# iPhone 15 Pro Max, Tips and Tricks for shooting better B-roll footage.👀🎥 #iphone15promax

You want to make your iPhone video look awesome without any extra gear? Stick around because I've got six super simple tips to level up your B-roll just using your iPhone. Hey, so if you're new to filming with your iPhone, I know it can feel a bit overwhelming at first.
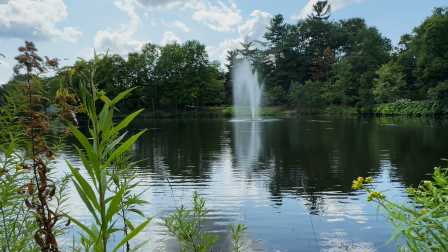[0:16]
I've been there. But don't worry, I'm going to walk you through six easy tips that will seriously boost your video quality.
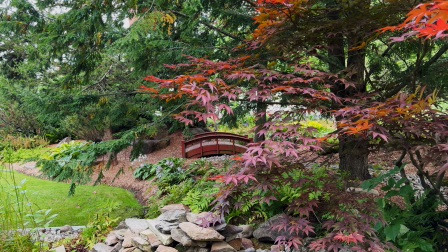[0:24]
No extra gear, no complicated setup, just your iPhone. And here is the best part, I'll be shooting everything hand-led,
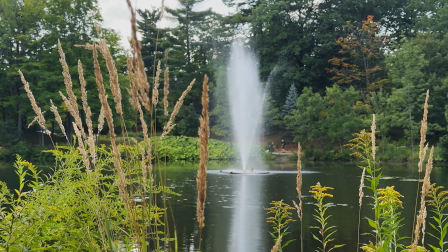[0:32]
just like you probably would using my iPhone and the default camera app, and nothing fancy. We are keeping things simple today, no third-party app, just what is already built into your iPhone. My first tip is clean your lens. Seriously, this one is easy to forget, but it makes a huge difference. Your phone is probably in your pocket all day, so the lens can get dirty. A quick wipe with the lens closed or even your T-shirt will instantly sharpen your forehead. The second tip, this one, is a game changer. Lock your focus and exposure to prevent the camera from constantly adjusting while you're filming.
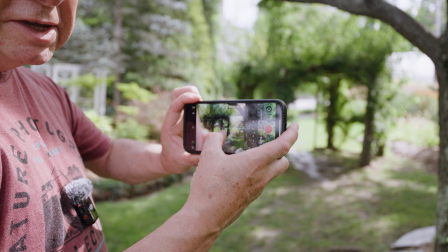[1:12]
Here is how you do it. Open the camera app and press and hold on the screen while you want to make the focus.
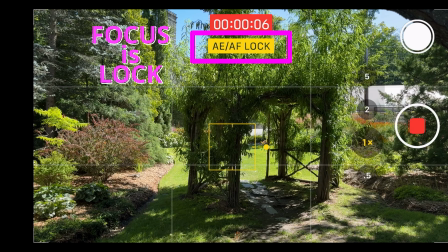[1:20]
Now the focus is locked. When you see AAF lock appear, that's how you know that the focus is locked.
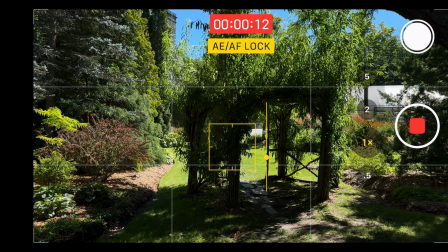[1:28]
Now, if your shot looks too bright,
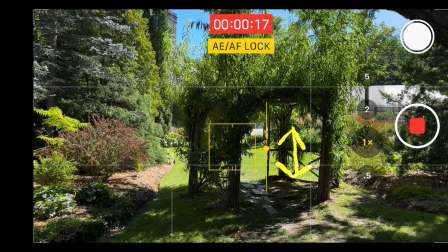[1:31]
just scroll up or down with the small sun to adjust the exposure manually. My third tip is before you start filming, you want to tweak a couple of key camera settings to get the best quality inside the app. Here is what I do. Set your resolution to 4K. This gives you the highest quality possible. Choose 60 frames per second. This is great if you want to slow down your footage later in editing and help smooth out endless shots. One more thing. Head to setting, camera, record video, and turn on lock-wide balance at the bottom. This stops the color temperature from shifting as you move through different lighting.
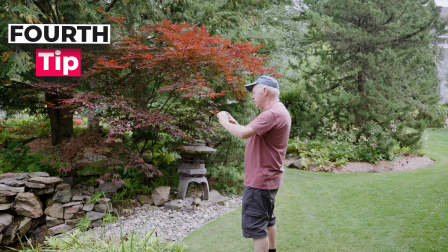[2:15]
My tip number four is most people film everything at high level because it feels natural.
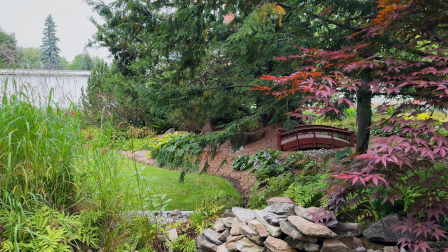[2:21]
But let's switch things up. Get low, filming from a lower angle instantly make your shot more interesting.
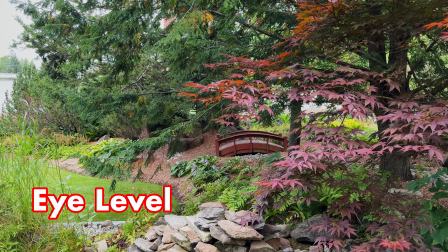[2:28]
Check this out. Here is a regular shot from the grass filmed at high level. Not bad, but kind of boring.
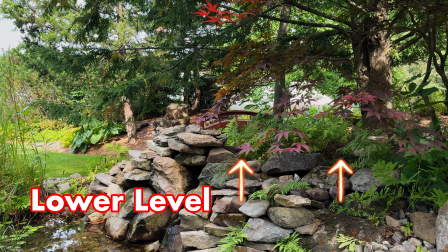[2:36]
Now here is the same shot, but filmed at lower. Boom! Way more depth.
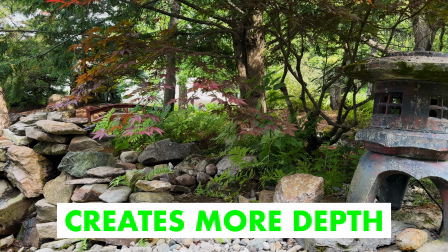[2:41]
As you can see, the lower angle makes it way more dynamic. And before we continue, don't forget to subscribe, like, and drop a comment down below. Your support means a lot and it helps me keep making videos like this. Thanks! Let's continue with tip number five. One of the biggest rookie mistakes is moving the camera around too much. Keep it smooth and steady. Instead of wiping the camera all over the place, try sticking to one direction. For example, a simple side-to-side or forward motion. No quick cleaner. It is what I mean. It is an example of what not to do.
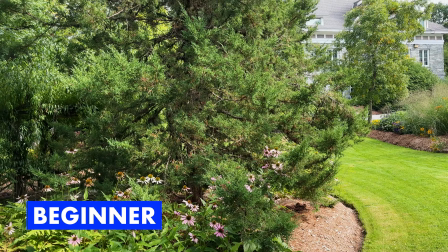[3:24]
You can see the quick and jerky movement all over the place. Now the shot number two.
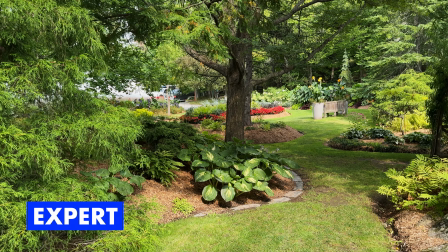[3:31]
Check out this smoother or more controlled shot. Huge difference, right? Another tip, the number six, is to let the action happen in front of your camera instead of constantly moving the camera around. Whether it is someone passing by, a car passing, or a bird flying, having movement in the scene brings it to life.
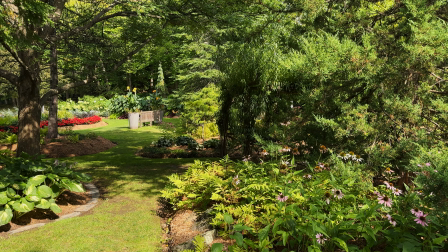[3:59]
The first shot looks like a static shot. Nothing's happening. This looks like a photo.
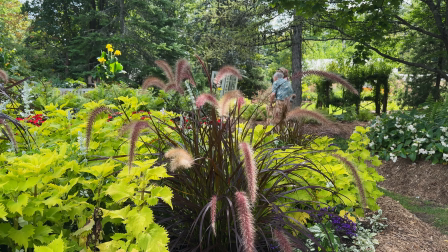[4:05]
Now in this next lick, we got a person passing by and it instantly feels more engaging. So let the action happen naturally and your shot will have a lot more energy. My bonus tip is don't try to film everything at home. Focus on what shot at time and make sure your subject is clear. This makes it easier when you're editing and keep your viewer focused on what is important.
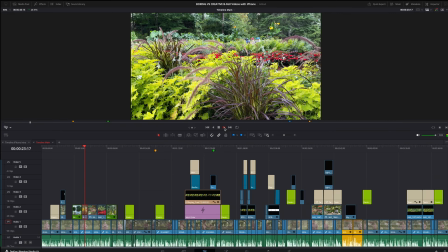[4:30]
Now that you filmed all your clip, Let's talk about editing. I'm using DaVinci Resolve 19, but you can use whatever software you're comfortable with.
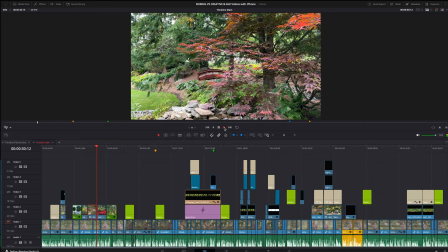[4:39]
The first thing you should do is to trim out any shaky or unnecessary part. Here is an example.
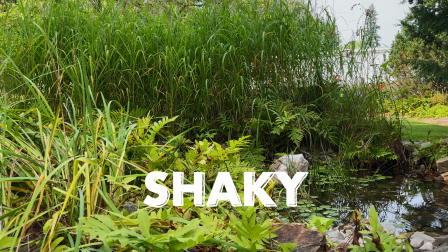[4:44]
This first clip has some shaky bits and doesn't add much to the video.
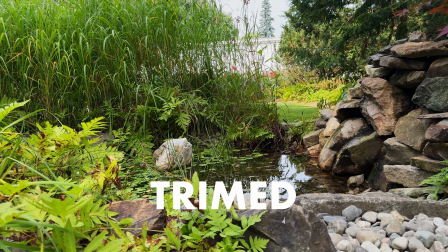[4:50]
Now, here is the same clip. After trimming the bad part, it feels way more polished.
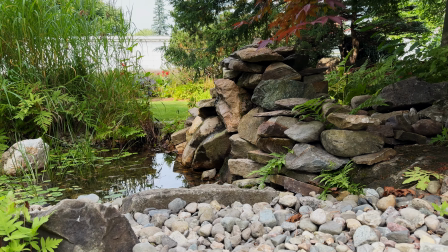[4:55]
The key is to only keep the best part of your footage so your video looks clean and professional. Now we are ready for the result. First, I show you the beginner, and then I show you the experts.
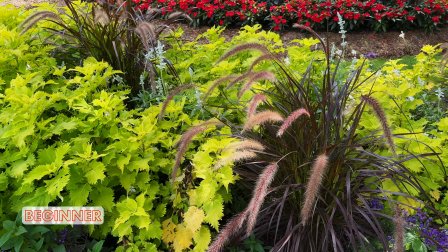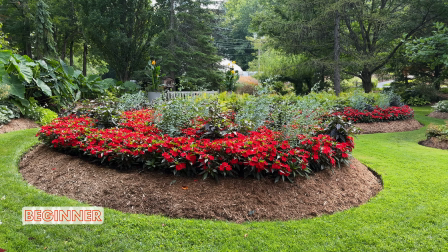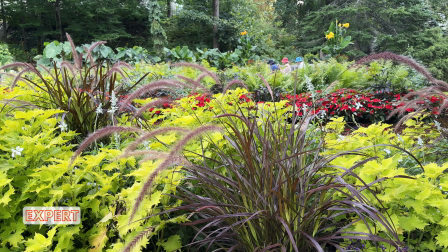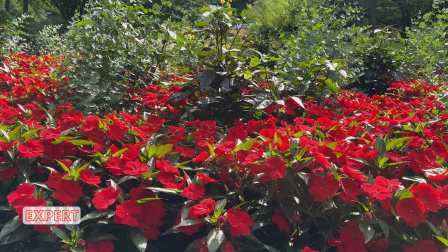So that's it with this simple tip. You can totally step up your iPhone B-roll game. And remember, getting it right when you're filming will save you a ton of time when you're editing. If you want to make it even further, check out my next video, How to Film a Cinematic Video on iPhone 15 Pro Mac, where I dive into some more advanced techniques. the link is up here and in the description. Thank you for watching. Until next time, stay creative. See you soon. Bye!